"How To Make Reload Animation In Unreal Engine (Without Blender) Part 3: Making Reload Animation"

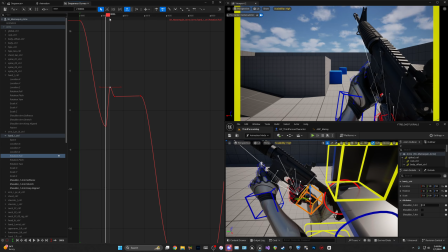There's like some momentum going to the right, and then he's going back to the normal pose.
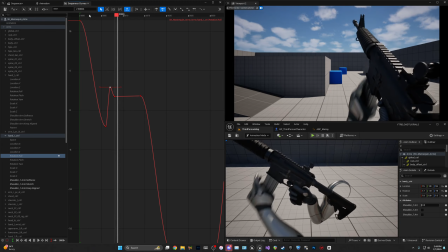So it's like, it just gives it a little rotation. Now, yet it is really fast.
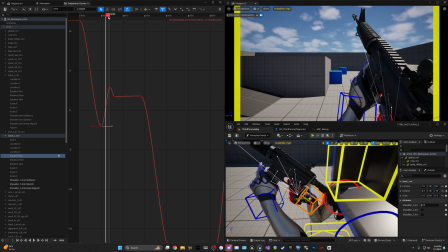Because it's, I think it was like 1-2 frames.
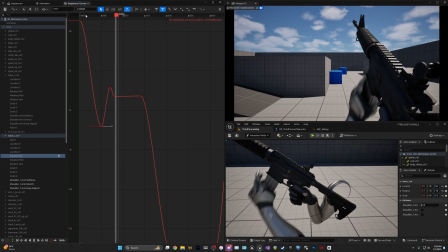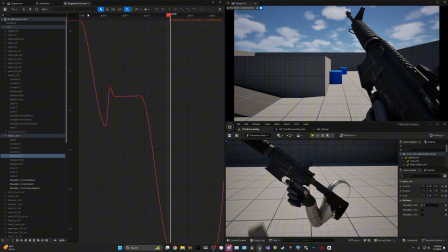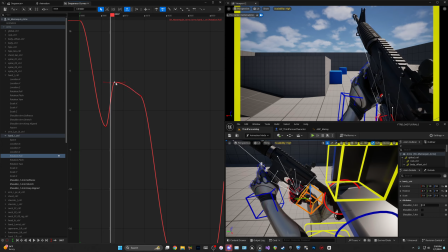Even, you know, we could remove that keyframe and only use this one.
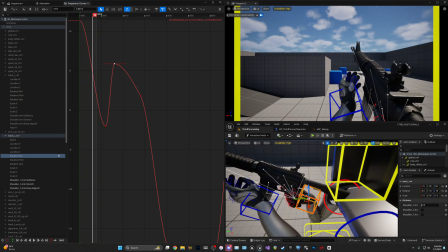Now, as you can see, you kind of see it.
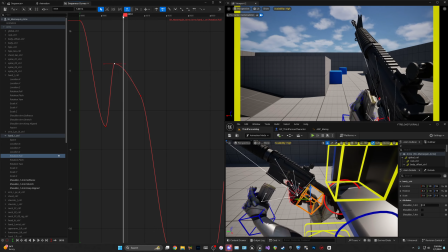It's very subtle, but it goes from, actually, I can make it exaggerated.
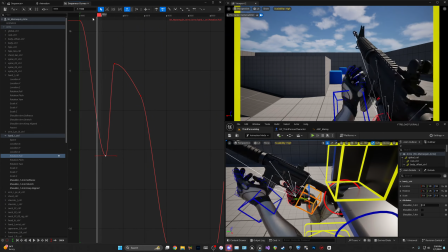You know, it is kind of aggressive because it's not that many frames, but like it does add a little bit of movement,
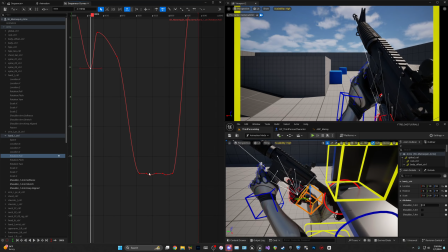and doing that throughout the, you know, all of these keyframes, the pitch roll, y'all, adds a lot more movement to the animation and more polished.
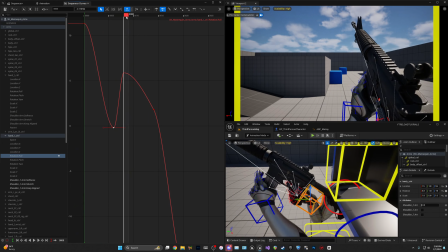So he's gonna, I actually might drag this down and make this one lean more.
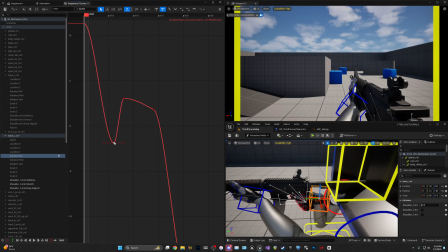It might be,
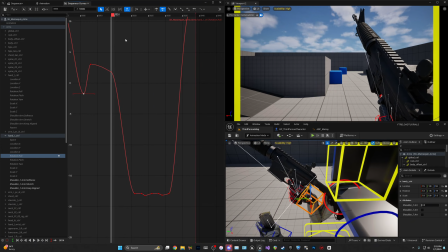I think that's fine. And then I'm gonna go
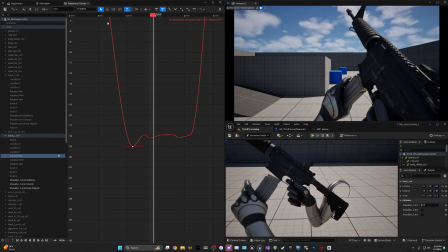just where he turns, may turn a little bit more. And then I could
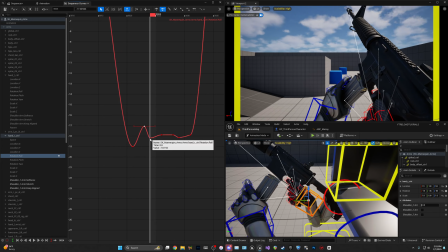rotate it. And then when he hits the gun, it could rotate it some more. And then it's going to go back up because it's going to be like a rubber band.
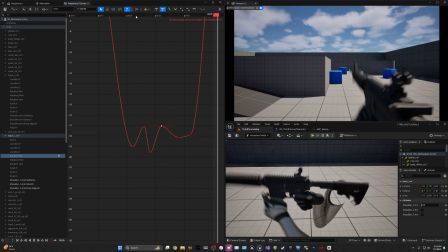So it hits it and rubber bands back the other way. And it also gives it like a little shake,
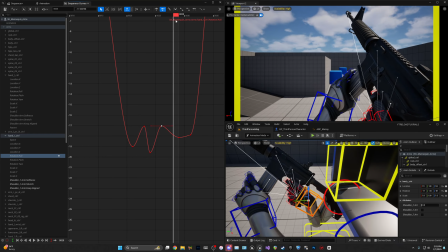kind of like a vibration, like it would kind of be like. And then here,
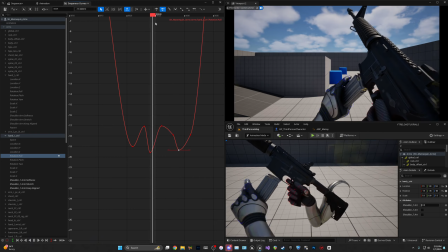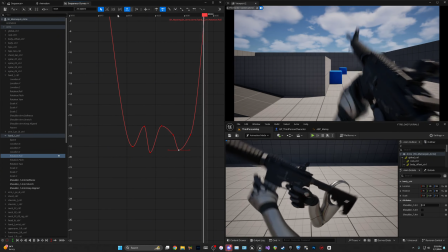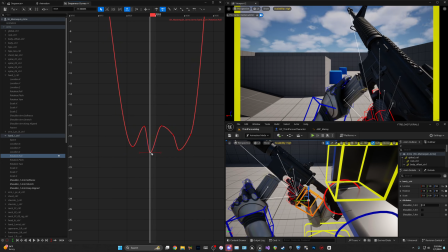and we also could move this over.
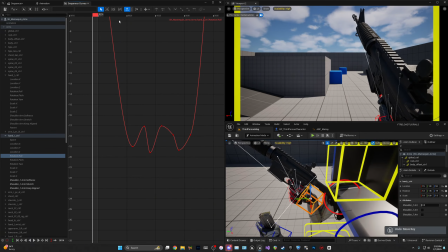I don't like that. The other way's better.
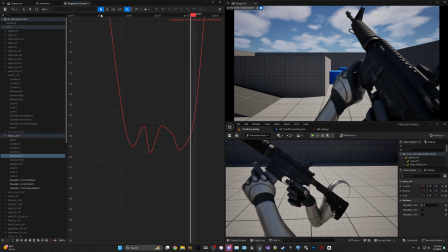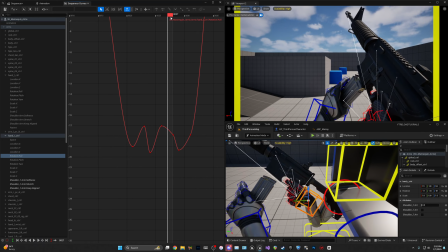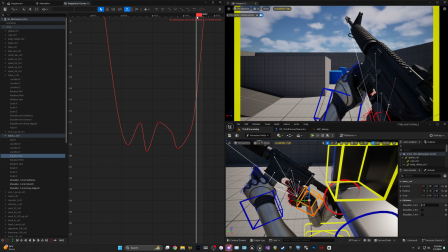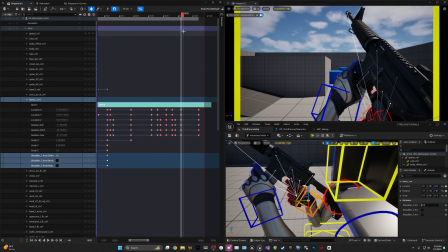Let me look at something real quick. Oh, I forgot to do one thing here.
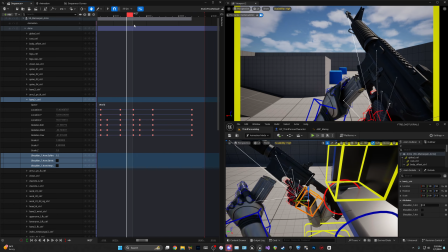So when he puts the gun in and comes down, I want to copy these frames.
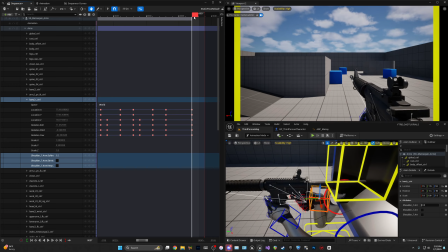May go 2 frames, and then I'm gonna put these here because that's 6 frames.
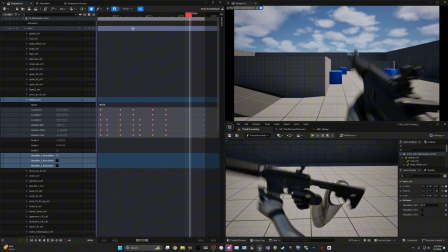So it's like,
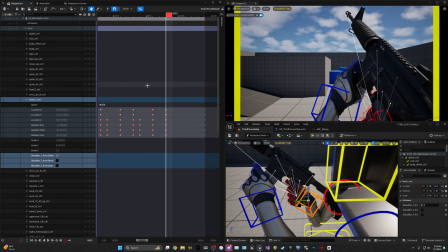so it's like a stop, kind of like a delay in between. So then if we go back to the roll and sequence of curves,
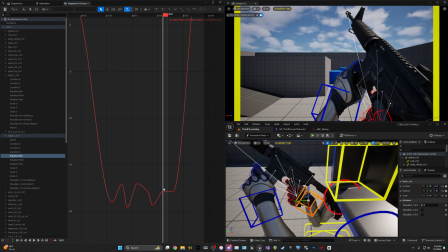here's the stop. So now if we move this up, you see you have like a little bit, you can make it like that, or even
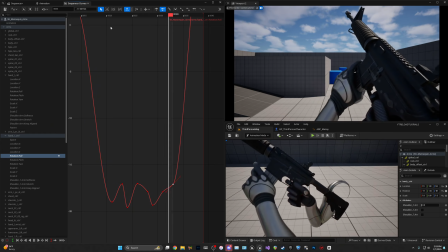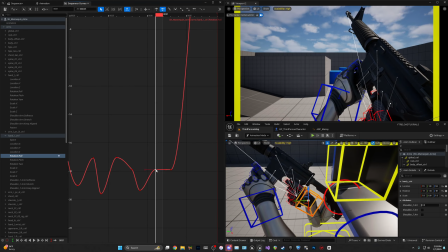just so it has a little bit more movement. I'm going to actually bring it up a little bit. So then when he puts the gun in, it does like you see this like little bit shake here from this key to this key.
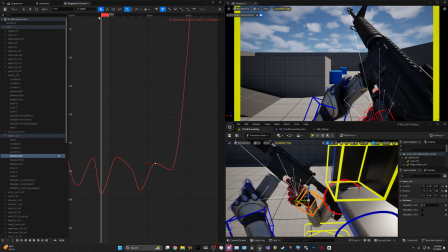So it gives it like a little movement. Because like when you put the mag in, the gun's not just going to go straight up.
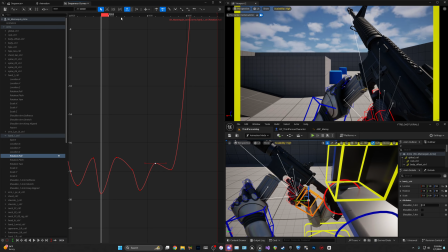It's going to have some type of tilt because of force. Force is not going to just be up and down.
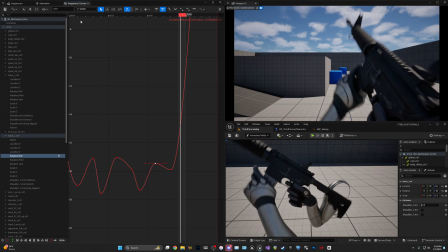Even though you're pushing up, you're going to still have some left, right, and also roll to the force, which is like that.
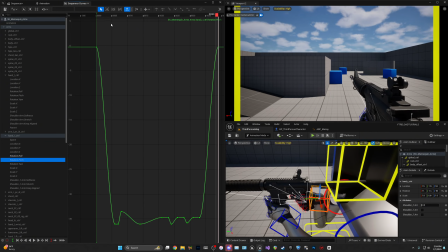I think that's pretty good. So now I'm going to go to the pitch, do the exact same thing.
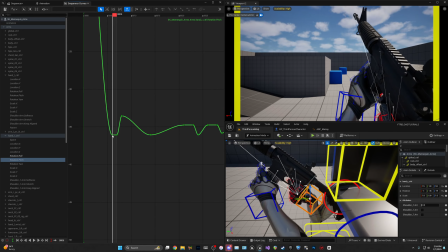So when it goes here, so this is going to be the distance of the gun going up. So it could be, this will make the force of the gun by pulling this down will make it even more aggressive.
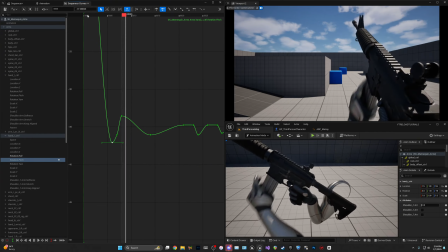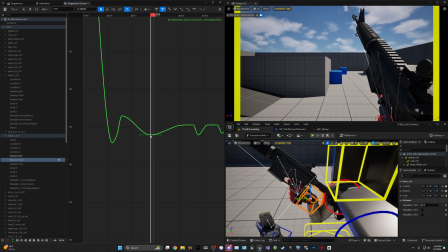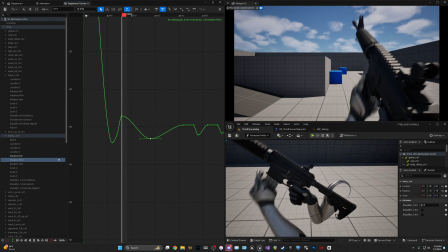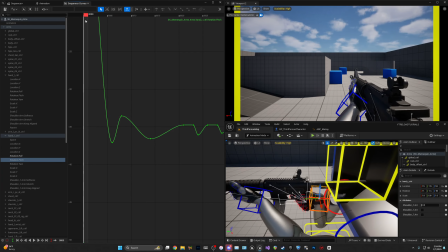I actually might move or just kill that keyframe. Not kill it. I'm thinking I'm playing a video game. I'm going to delete the keyframe. Not kill it.
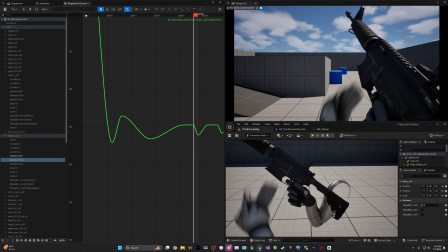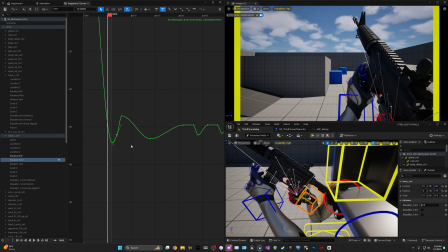I'm going to delete this keyframe. I don't think we need it. And like, you know, when you're going through the keyframes, you'll know like, okay, do I need this keyframe? Do I not need it?
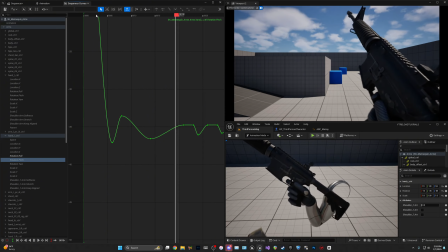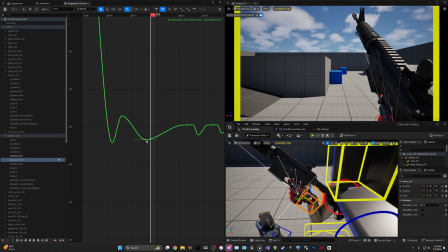I think the distance that it takes to go
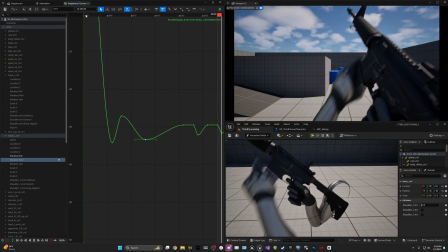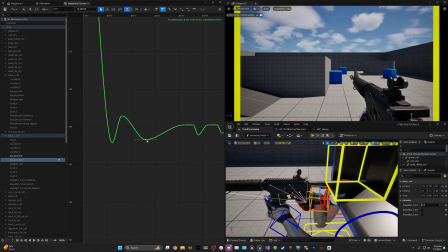I
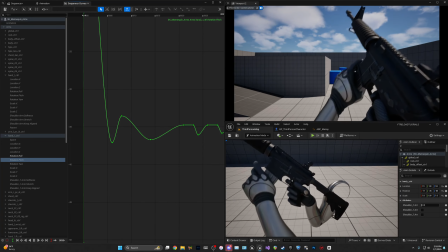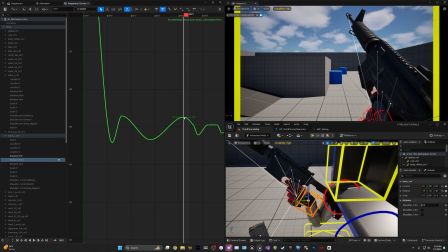think it's pretty good. And then I'm going to add this up some so there's like more movement in between here and here, because it was kind of like stale, but like making it, you know, more aggressive.
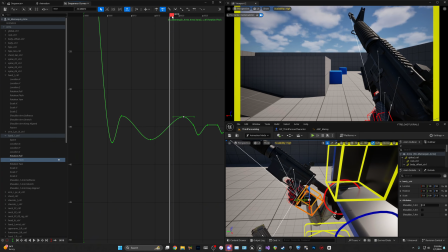Now I could add a keyframe here to make more movement, but I'm just going to bring this key up so there's more a slope, so there's more movement.
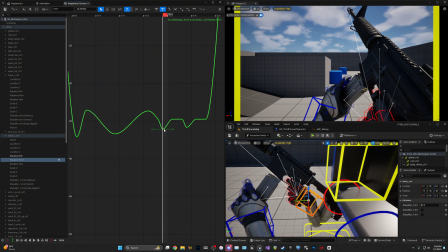And then might drag that keyframe over. And then the same with this one. This is where like the gun is like being pushed up.
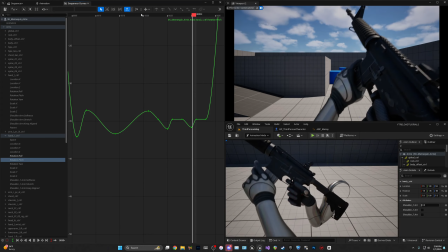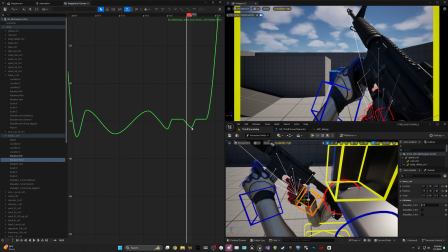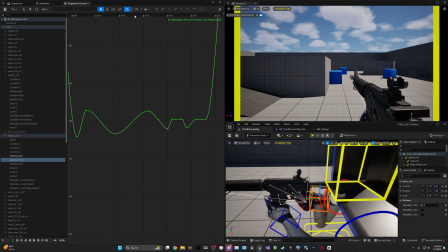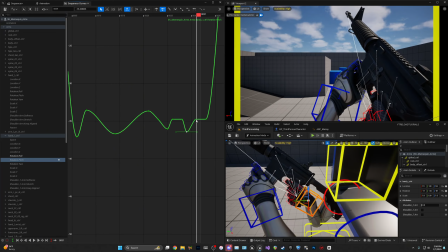That looks pretty good. And then I might bring that up.
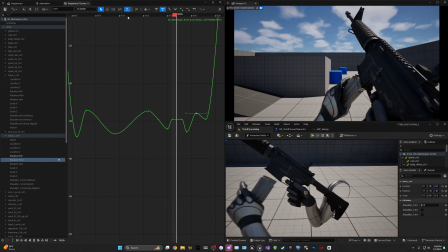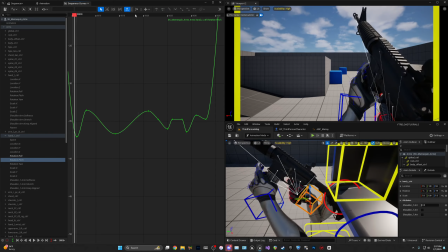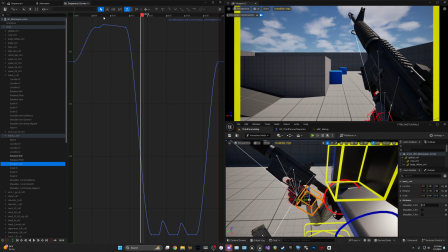And then I'm gonna go to the yaw, do the exact same thing.
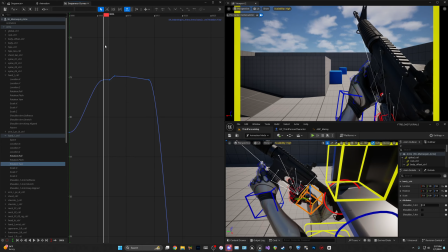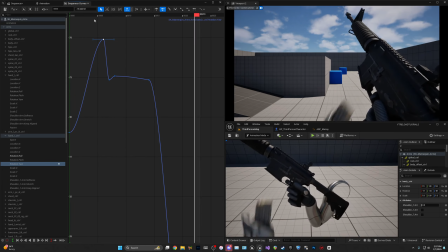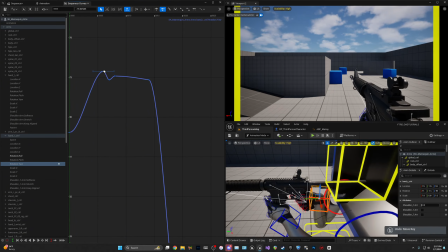That's way too much.
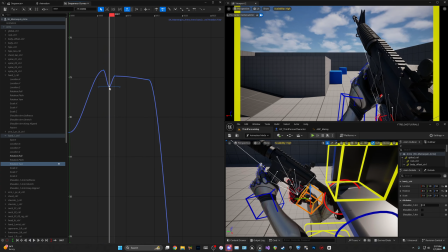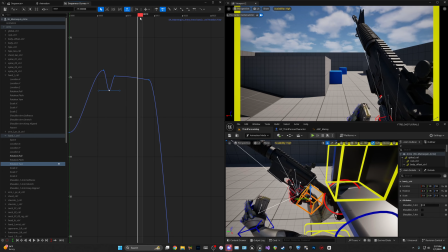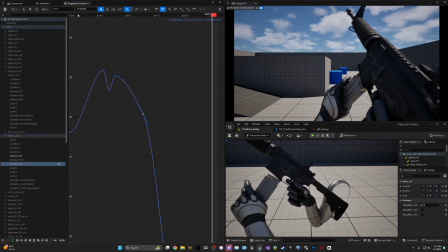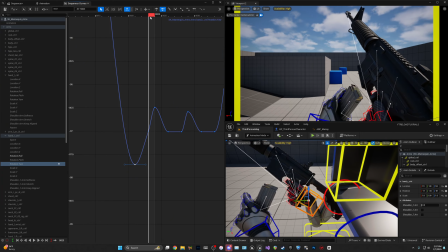I don't really need that keyframe there, so I'm just gonna delete it.